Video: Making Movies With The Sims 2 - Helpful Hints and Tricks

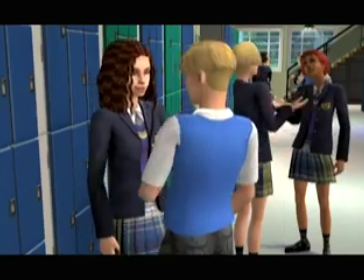(0:10)
The Sims makes it incredibly easy to make movies. I think everyone knew that you could make movies with the game. I don't think we realized that you could tell a story. Then all of a sudden you notice, wow, there's this whole community out there that are making these movies.
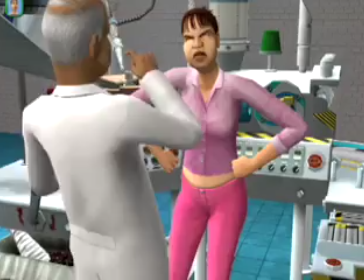(0:25)
About a month after I bought it, I saw that someone else had made a movie with it, so I thought, hey, I can do that, and so I tried it, and now I'm still doing it. It changes everything making movies does. Now it's a true tool.
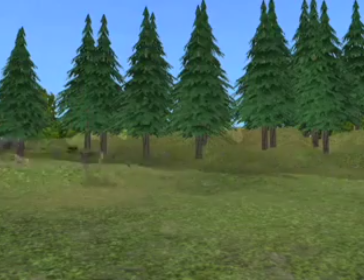(0:38)
It's a vehicle of expression through movies. There are lots of different ways that people approach making movies.
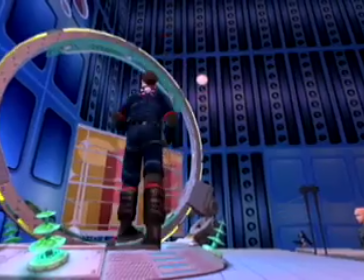(0:44)
My favorite ideas I've gotten from actual objects within the game and then kind of building the set around that.
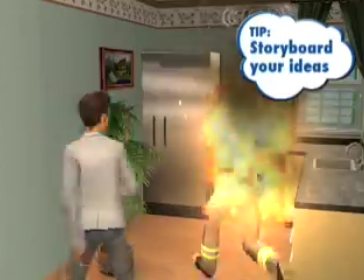(0:50)
I need to plot it out. I need to write it down. Really just to get my brain flowing from what I want to see visually. Don't make your stories too long. Focus on one idea and how to really expand on that one idea.
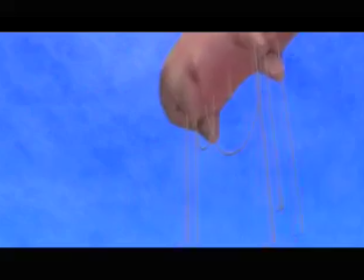(1:02)
My favorite movie that I made was about a flying pig. I got the idea by playing the game and seeing the flying pig and that's pretty much all it's about is just different scenes of him flying through the sky.
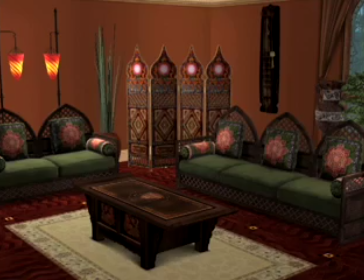(1:14)
When you're building an environment for a movie, you really are going to be thinking in terms of L shapes and squares.
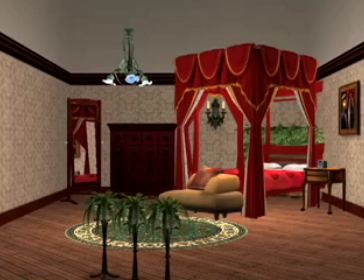(1:21)
You're going to want to make sure that it's all single story and that the second floor above that is completely empty but matching the wallpaper. Then you can go in and use some of the neighborhood objects.
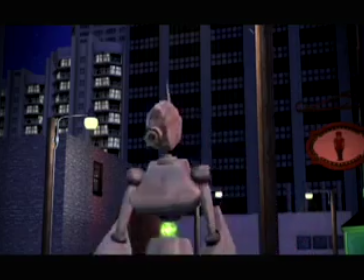(1:32)
You can put down city buildings or rocks so that when your sim is walking outside you have just this amazing background.
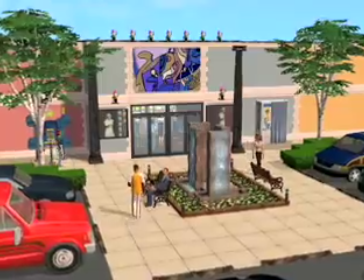(1:39)
I call it my like five block radius. For movie making it's best to build on residential lots. I try not to build community lots. There are neighborhood sims on community lots that you can't control and that come and go and walk through your shots and ruin them.
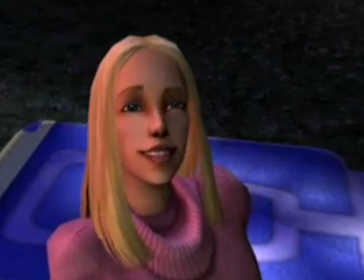(1:52)
If I want somebody, you know, to really relate to a character, I'll do a nice slow push in into that character's face.
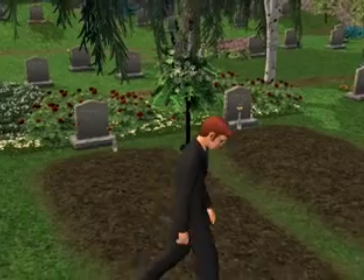(1:58)
To end a scene, you want to pull that camera out, you know, let your character leave the frame.
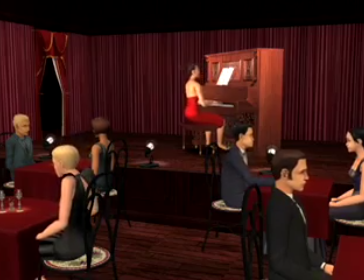(2:03)
That's a great moment to cut right there. You create this gorgeous room, and your sim's just so beautiful playing the piano.
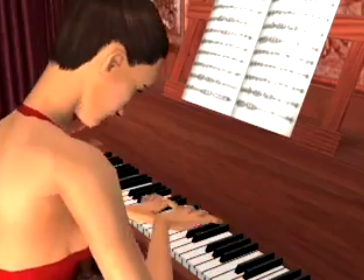(2:10)
But you want to make sure that you're taking the time to maybe do a close-up frame on their hands on the piano.
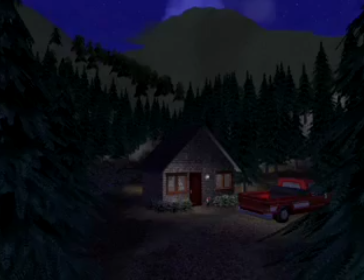(2:15)
You want a wide shot to establish where you are. Then you want to start playing with your close-ups, your medium shots.
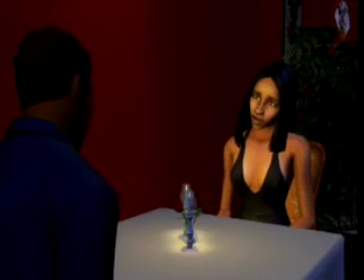(2:23)
Learn how to lock your camera. If you find a shot you love, hit your Control 4, your Control 5, and then you're set in place.
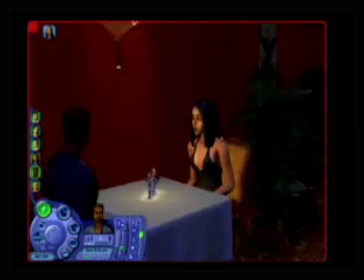(2:30)
You can always go back to it if you miss a shot and you're not really happy with what your little sim actors did. You should really be prepared to keep reshooting what you've done, just to really make it the best that you can.
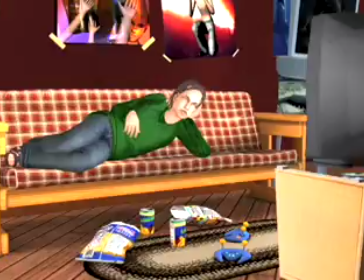(2:42)
As in any filmmaking, you want to think about lighting. You can move lights around off screen to make your shots more interesting.
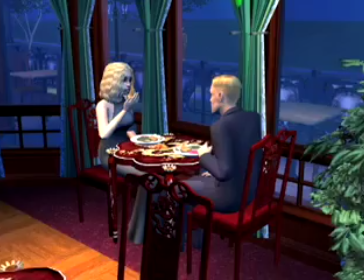(2:50)
The neon pack that Nightlife offers is the best thing for movie makers.
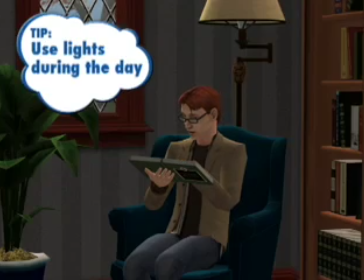(2:55)
Even if it's daytime, you still might want to add some lights and create some more depth. Separate your sim from the background a little bit.
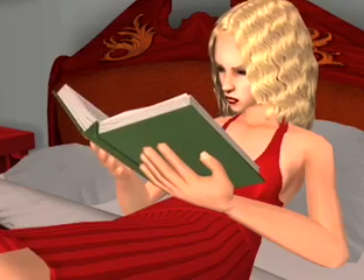(3:01)
You've created your sim.
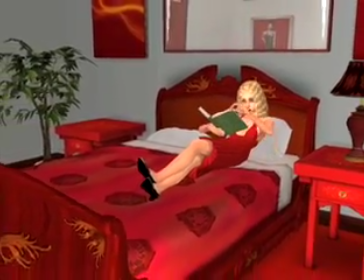(3:02)
If you put her in the bedroom and you've made a red duvet cover and you have red carpeting and maybe white walls, it's really not going to pop out.
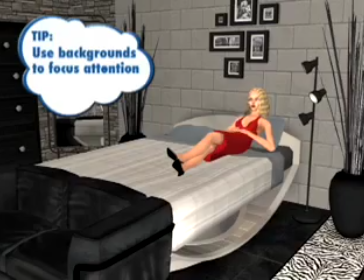(3:11)
Whatever you want the eye to land on as the central part of that scene, the background is just something to kind of enhance and make her pop out.
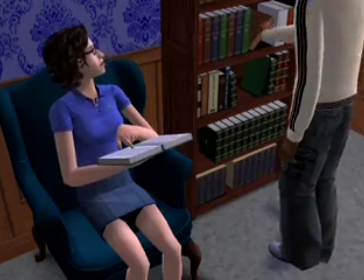(3:19)
Another trick that you can do to create more pop to your shots, create a sense of perspective.
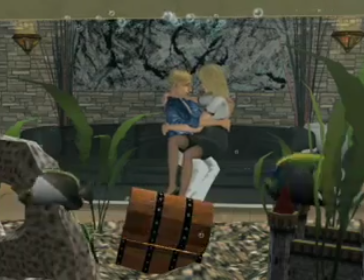(3:24)
You might try placing some objects closer to the camera. Soft focus leaves, sort of cornering the frames.
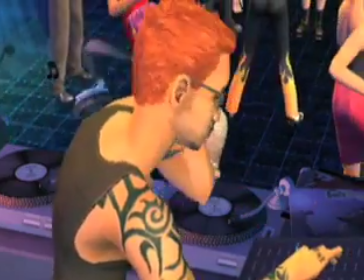(3:32)
Put the DJ booth really close up front and then the dance floor is in the back. Put a plant right next to the edge of the frame.
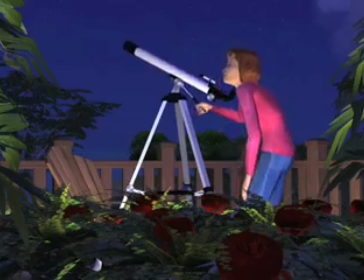(3:38)
Peek-a-boo filming where you're actually kind of looking around that or through that. The filmmaking community has come up with some great cheats.
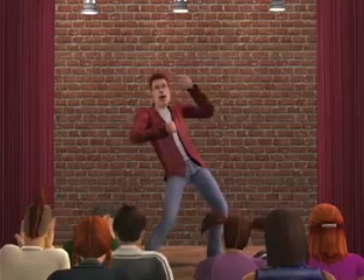(3:46)
We've created all these objects that sort of induce these animations that otherwise take hours to draw out in the game.
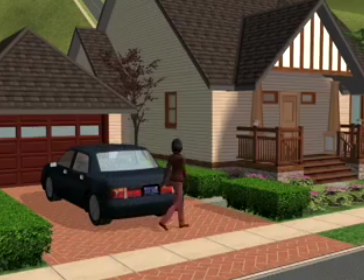(3:54)
Editing is a condensing time. You don't want to see a sim walk from the driveway, walk into the house.
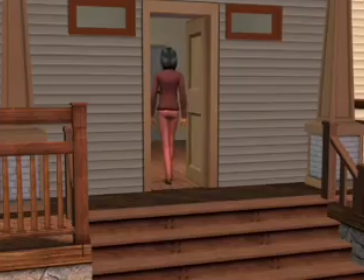(4:03)
You pop the car door open, the sim steps out and then walk into the front door. You just saved yourself 30 seconds.
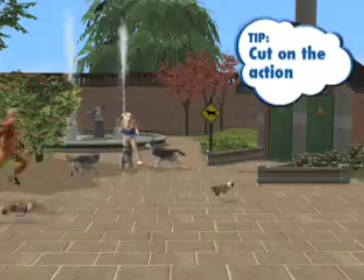(4:09)
If you have people entering to a frame and exiting it, you can use the action of them leaving the frame to help you get into your next shot.